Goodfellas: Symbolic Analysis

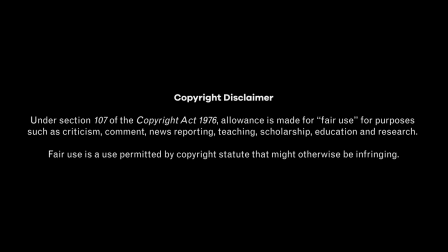[0:06]
Copyright Disclaimer.
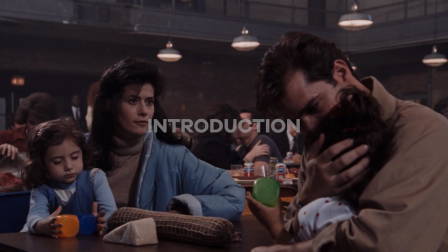[0:08]
There is a comparatively minor scene in Goodfellas that exposes two major symbolic motifs that recur throughout the film. The minor scene takes place when Karen visits Henry in prison with daughters Judy and Ruth. The two major symbolic motifs involve money and murder.
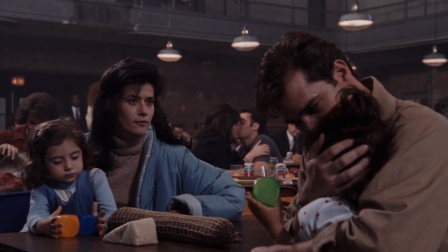[0:24]
In the following presentation, we'll look briefly at the prison visiting room scene where the symbolism is exposed. From there, we will survey symbolic representations of money and murder throughout the film.
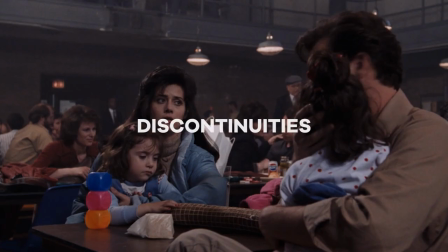[0:37]
During the prison visiting room scene, there occurs seven conspicuous lapses in continuity. These discontinuities are not errors. Instead, they reflect a cinematic technique used to mimic the psychological states of Henry and Karen, respectively.
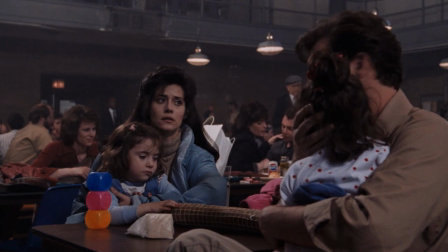[0:51]
There are other examples in the film where the internal state of a character influences the depiction of external events.
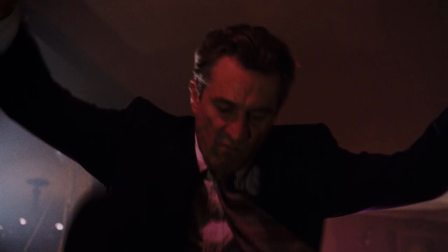[0:58]
There are 13 freeze frames, each depicting the formation of a milestone memory in Henry's mind.
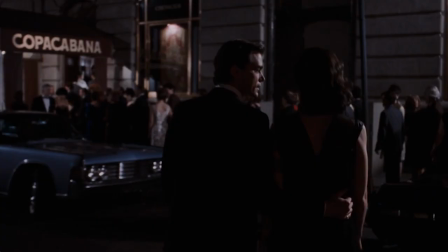[1:04]
There is the fluid, continuous camera shot of Henry and Karen at the Copacabana depicting a kind of romantic dream.
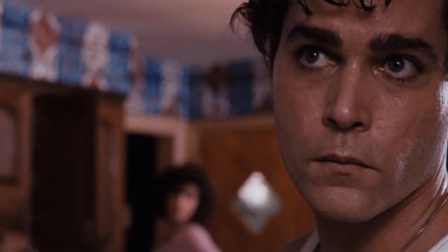[1:11]
Finally, there are double takes, jump cuts, and a motormouth voiceover depicting Henry strung out on cocaine.
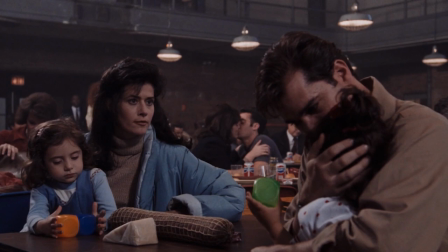[1:18]
The same basic strategy is used in the prison visiting room scene. Instead of freeze frames, a continuous camera shot, or frenetic edits, we have a series of discontinuities. These distortions reflect the psychological and emotional distress that a long prison sentence has had on Henry and Karen.
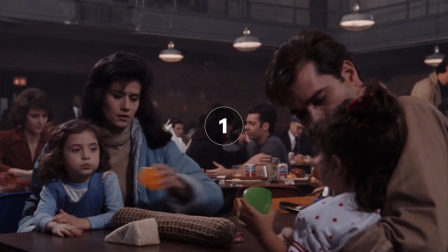[1:37]
Let's go through them in order from start to finish. The first discontinuity occurs when Karen hands out the baby blocks to her children.
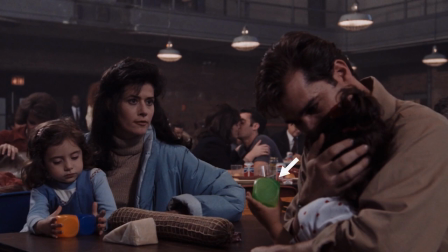[1:45]
As she places orange and blue blocks in front of Judy, Ruth is already holding a green block, even though there would not have been time enough for Karen to hand it to her. The green block simply appears in Ruth's hand.
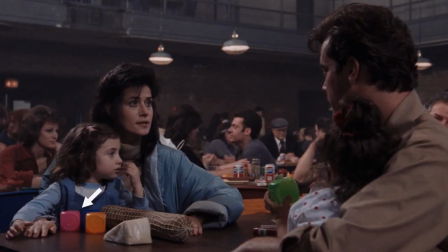[1:58]
The second instance occurs when we see a magenta block spontaneously appear on the table alongside the two blocks Karen originally handed to Judy.
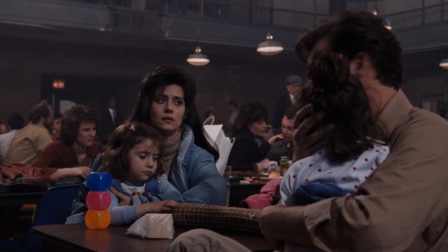[2:07]
The third instance occurs when we see the three colored blocks previously scattered in front of Judy now appear stacked vertically.
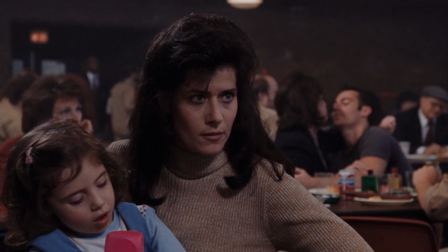[2:15]
The fourth instance occurs when we see a change to the stack of blocks. While the top block on the stack had been blue, we can see that the top block is now magenta.
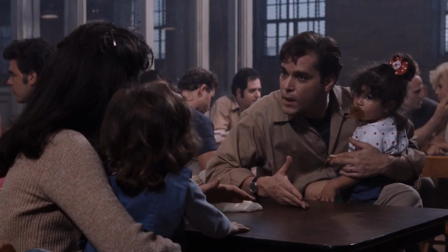[2:25]
The fifth instance occurs when we see that all of the blocks in front of Judy have disappeared. Likewise, Ruth now holds her single green block below the tabletop.
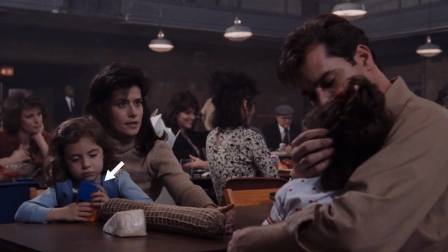[2:35]
The sixth instance occurs when Judy holds only the orange and blue blocks her mother originally handed to her. There is no magenta block.
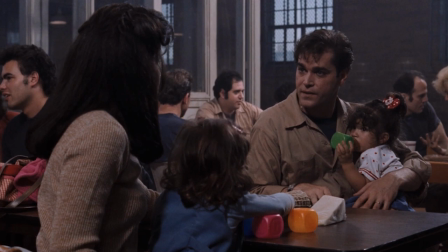[2:44]
The seventh and final discontinuity occurs when we see all three blocks lying flat on the table in front of Judy. The magenta block returns. Likewise, Ruth now holds up the green block she'd previously held below the tabletop.
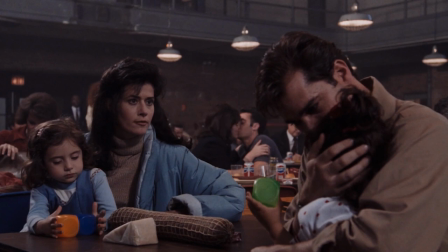[2:59]
In addition to reflecting the toll prison has taken on the couple, the discontinuities draw our attention to the colored baby blocks. What we come to find is that these blocks expose a symbolic system at work in the film.
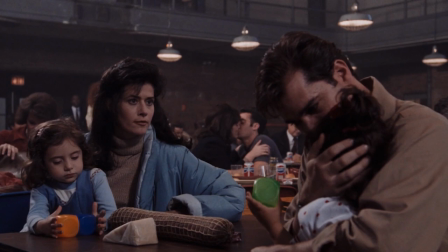[3:12]
The green block that Ruth holds represents money. The symbolism refers not only to the color of money, but, more importantly, to the shape of money. As we will see, the block shape plays a prominent role in the presentation of money throughout the film.
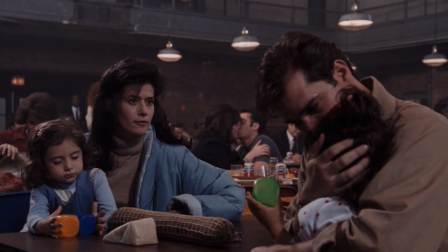[3:26]
The orange and blue blocks that Judy holds symbolize murder. It is important to note that the symbolism entails both colors appearing together.
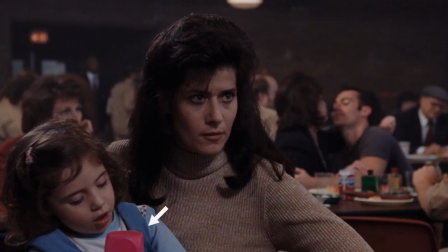[3:34]
Finally, the magenta block represents Karen. However, given the scope and complexity of her character, we will need to cover the symbolism involving her in a separate presentation.
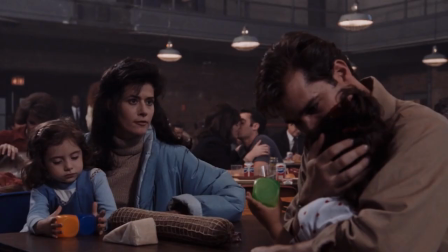[3:44]
In this presentation, we will stick to money and murder.
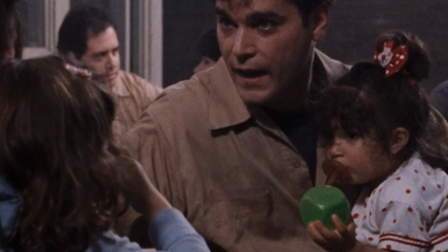[3:49]
In this section, we will look at symbolic representations of money modeled on the green block Ruth holds during the prison visiting room scene. The symbolism takes two forms. In some cases, cash is presented as a green block.
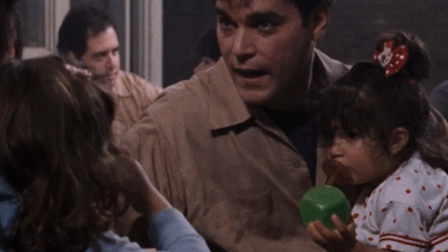[4:02]
In other cases, a green block symbolizes cash. Regardless of which formulation appears on screen, the message remains the same. Organized money is a metaphor for organized crime.